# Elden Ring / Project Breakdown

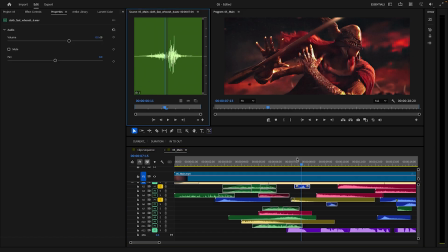And this whoosh is like a cloth whoosh of her pulling her blade back.
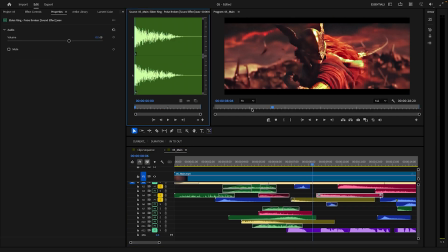And then we go straight into a Elden Ring poise break sound effect,
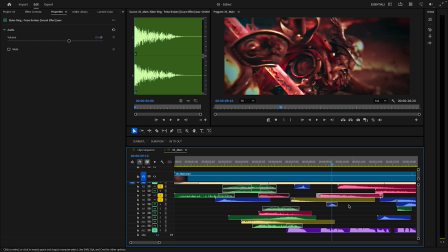because she gets hit there. Here we have another whoosh. I can see what it is. No, I've got this. This is a slice whoosh. So right here, I wanted the silence to kind of speak for itself just a little bit, so you'll hear what I'm talking about. Actually, no, that's a lie.
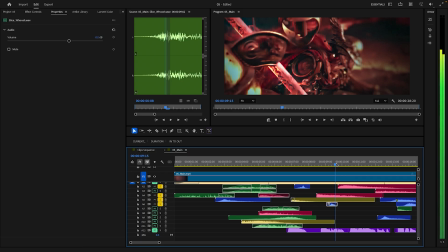There's a bit of silence like right after this drops down, and it helps with the slow motion feel. So it's kind of like quickly showing this straight into an impact. This is just an Elden Ring critical hit impact.
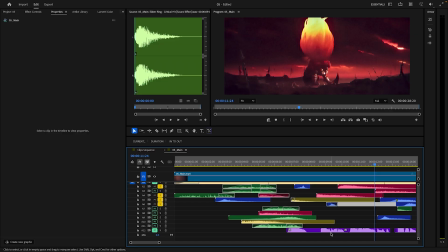Again, we have her talking all through here.
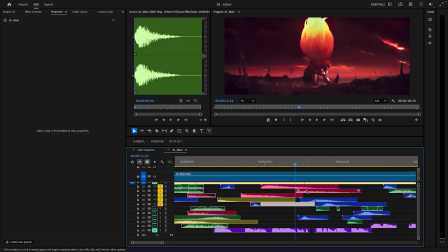We go straight into another impact and also a whoosh. This impact is just, I'll play it right up here.
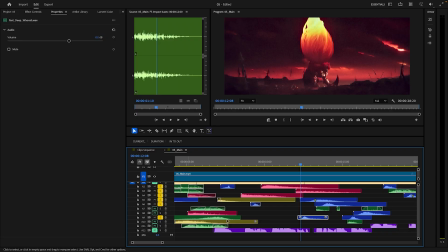And it's mixed in to hit at the same time as this whoosh does. We then have 2 more whooshes. One is a just big muffled kind of whoosh, and then right after it we have a fire whoosh, because this is when we're getting into Mesmer.
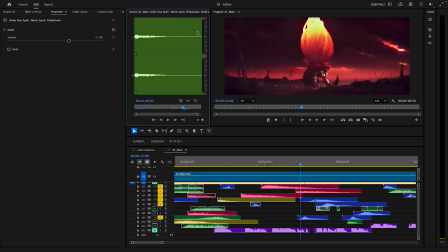And then we have this like kind of wand, it's like a spark. You'll hear what I'm talking about. Let's play that one more time.
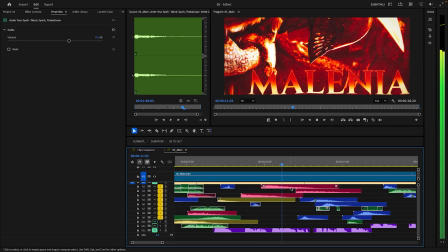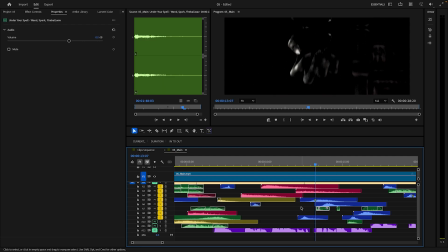Yeah, so the spark helps because he's kind of like starting to light up whatever he does.
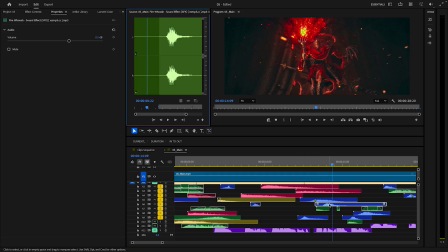And then again, we have this fire whoosh sound to help with the transition, because it goes from him starting it up to this next scene is him actually using it.
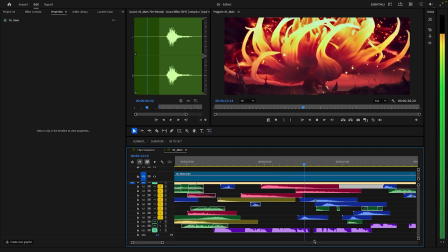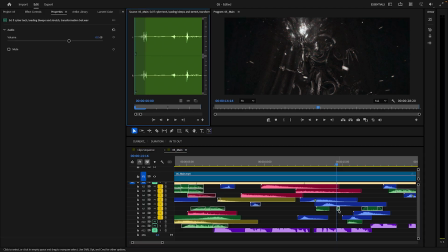And then we have some camera shutters here to help with the one framers. So those fit pretty perfectly.
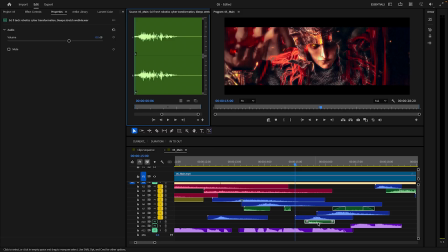Down here we have some more kind of like camera shutter sci-fi stuff for the one framers. We have another whoosh. And then right after that, we're going to have another whoosh and some cloth fluttering.
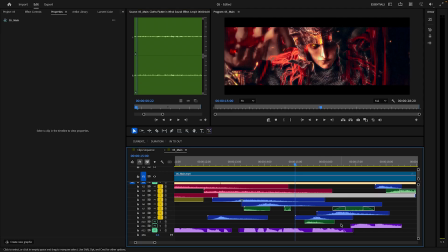So you'll hear these for right here.
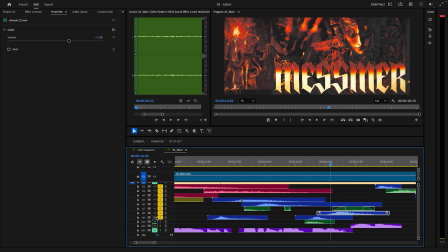So yeah, this whoosh mainly, sorry, I got a lot of layers soloed. Might be easier for me to just undo them.
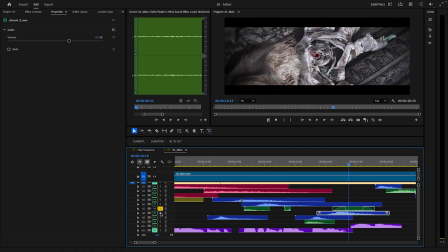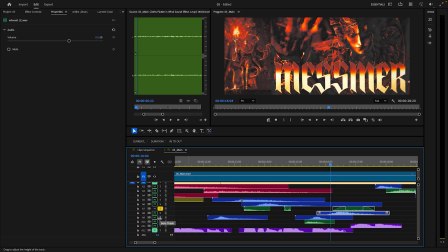I'm actually not even soloing the right layers, am I? Yeah, so fire whoosh for this kind of transition, and then
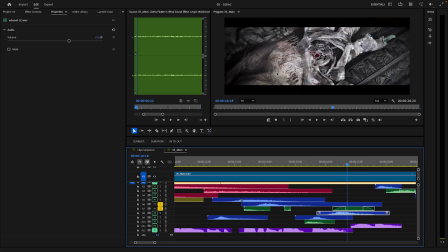we have some cloth fluttering for the cloth moving out of the way of his hand. And right here is, sorry, right here is just another whoosh.
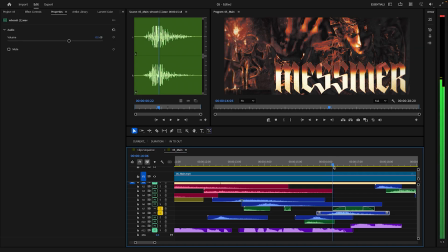I think it helps with the hotspots effect we had.
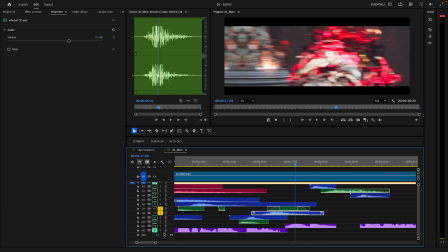Kind of feel like it's a darker transition, if that makes sense, or sound effect.